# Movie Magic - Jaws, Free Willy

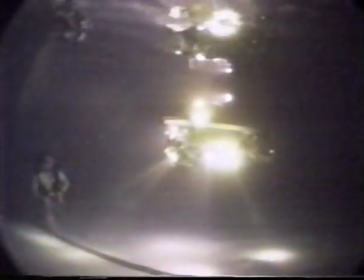Whether with remote-controlled miniature submersibles for The Abyss,
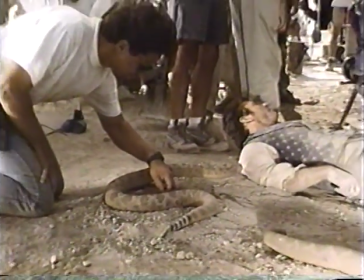robotic rattlesnakes for Maverick, or animatronic orcas for the Free Willy films,
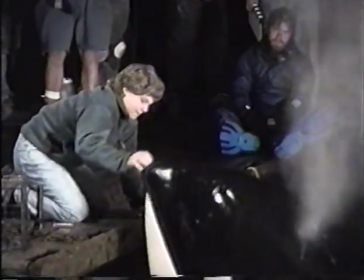Edge is known for bringing state-of-the-art science to Hollywood special effects. To pull something like this off, you're talking about bringing a lot of different kinds of people together who have a passion for doing something together,
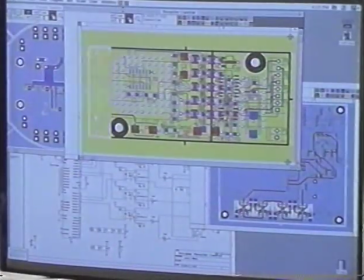and yet they have very different expertises. We have all the way from PhD electrical engineers and mechanical engineers.
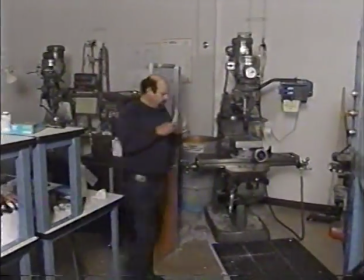We have the artists and the sculptors, and then we have the machinists. Every single part of all these whales was built in this building.
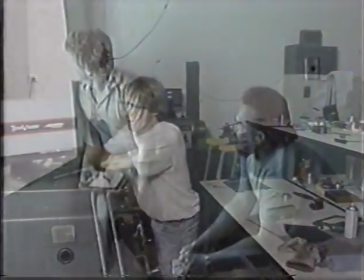Walt began his film career in 1985,
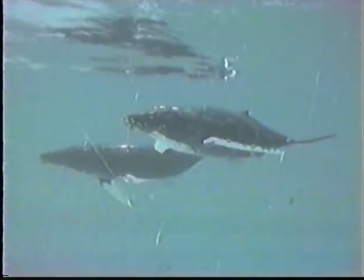when Industrial Light and Magic hired him to design miniature humpback whales for Star Trek IV: The Voyage Home.
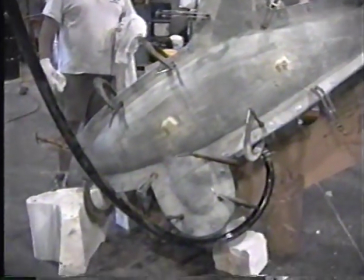Now, for Free Willy 2, he is building miniature orcas to supplement his full-size killer whales.
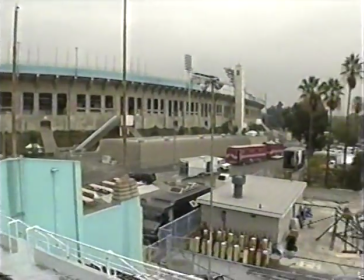These smaller creations will be filmed during the last few weeks of production at the Los Angeles Coliseum swimming pool.
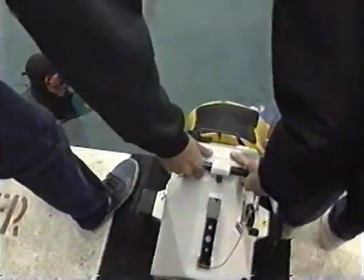It's sort of the magic for Willy's world is his underwater world, and this is how you do it. The full scale are great for more of the top side, and we did use them for sun underwaters,
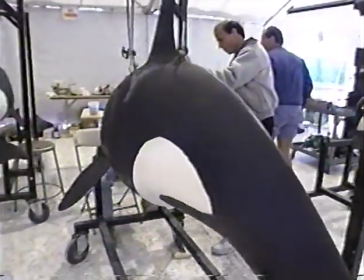but when you get to the big swimming sequences, it allows us to work in a scale that's very manageable.
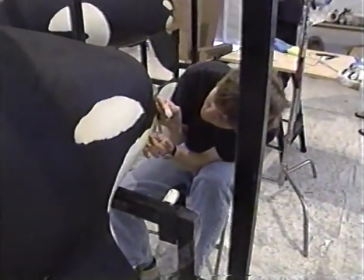Unlike the full-size whales, which required an umbilical link to an external power source,
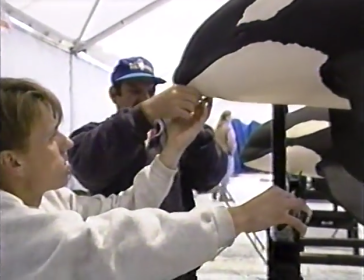the miniatures are completely self-contained, powered by internal batteries.
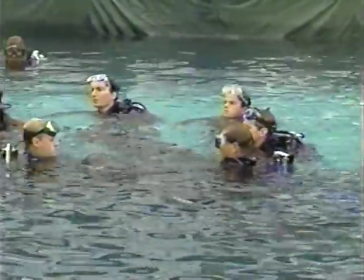Walt and his crew of 16 are all certified scuba divers.
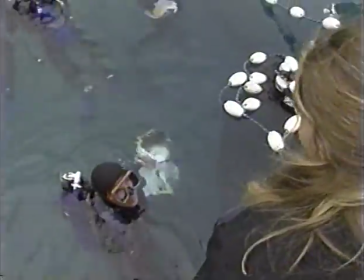They are joined underwater by the camera crew, headed by Pete Romano, one of the industry's premier underwater cinematographers. Well, my challenge here with the whales is to try to make these 7.5-foot whales look like they're 22.5 feet,
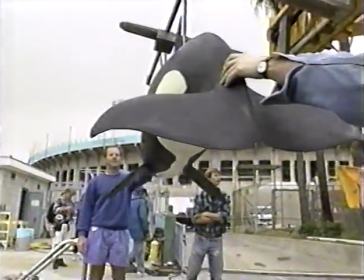to really give them the mass and the beauty that they deserve.
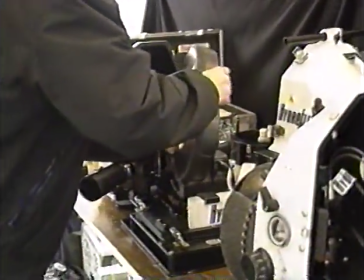One way in which the desired scale will be achieved is by shooting at a higher film speed than the standard 24 frames per second.
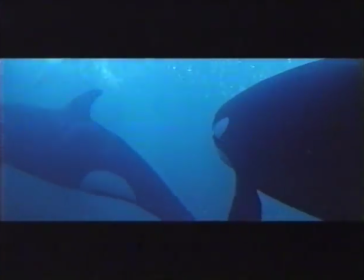This slows down the movement on screen, creating the illusion of greater weight and density.
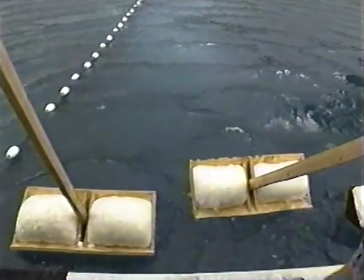Of equal importance is making the swimming pool match the look of Puget Sound.
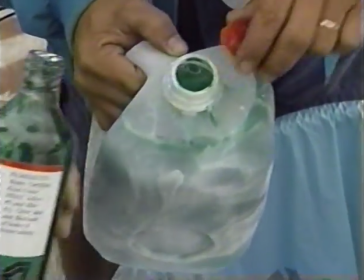Give that a shake. Milk mixed with green dye is used to cloud the water.
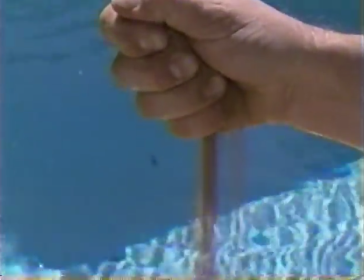And crushed walnut shells are dispersed to simulate the particulate matter common in seawater.
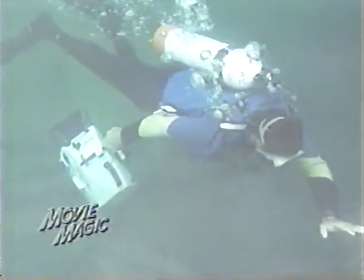The hardest part of shooting these is really the visibility.
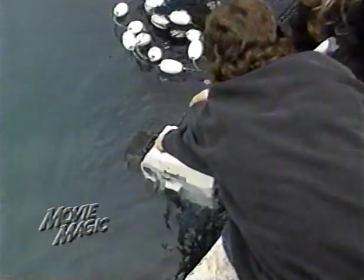To make these things look and scale, we need to cloud the water up to such a degree that we as operators can barely even see 5 feet in the water.
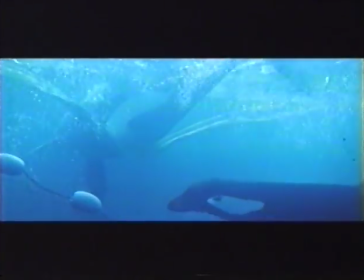Today's schedule calls for shooting a sequence in which Willy, Luna, and Little Spot are trapped by an underwater net.
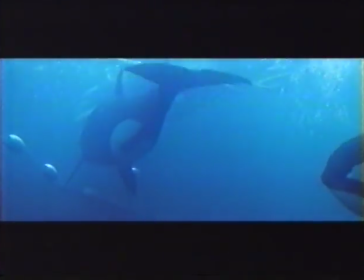A team of 4 is assigned to each whale.
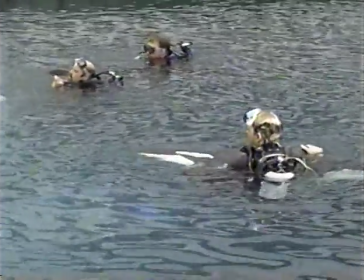One person, designated the setter, holds the whale in its starting position before each take.
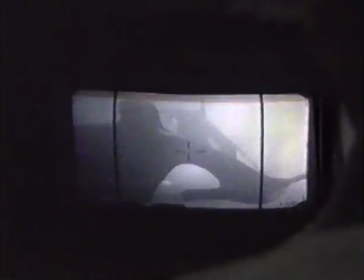And let's roll. And net.
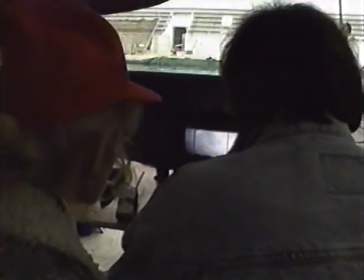That person's counterpart is the retriever, who brings the whale back after cut is called.
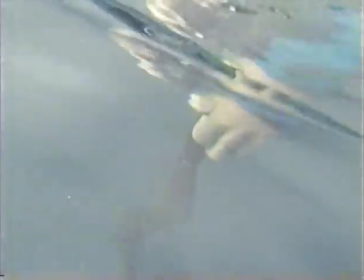The remaining 2 puppeteer the whale, operating joysticks during filming.
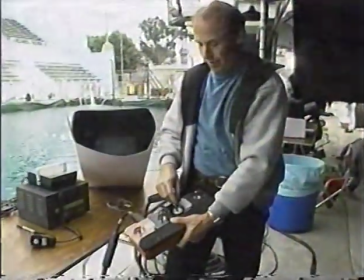One puppeteer controls the tail. The other animates the head and pectoral fins.
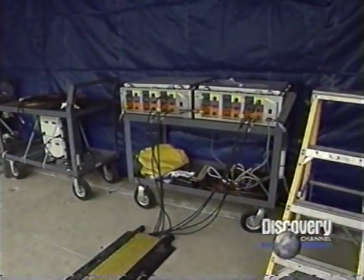Information from the joystick box goes to the hub, where it is converted into electronic data and sent to a radio transmitter.
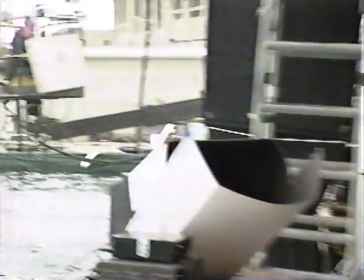The transmitter then broadcasts a signal to antennas above the pool.
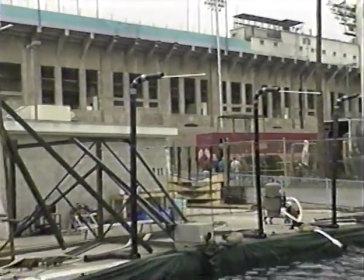The antennas relay that signal to a receiver built into the whale, which then activates the orca's servo motors.
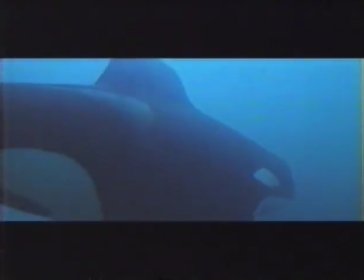As complicated as the science may be, the goal is for none of that to show up on screen.
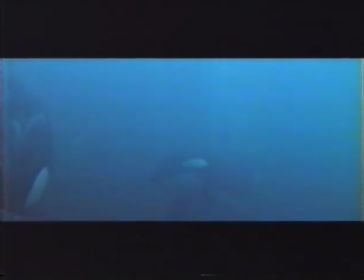These have the grace of the real whales. That was the first thing I noticed when I saw one go by underwater.
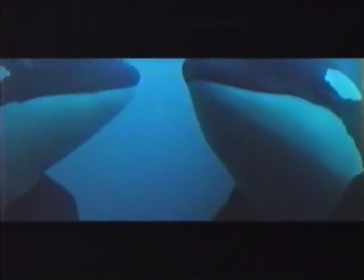It really looks like a whale. What they've done here, not many people can pull off. It's really magic.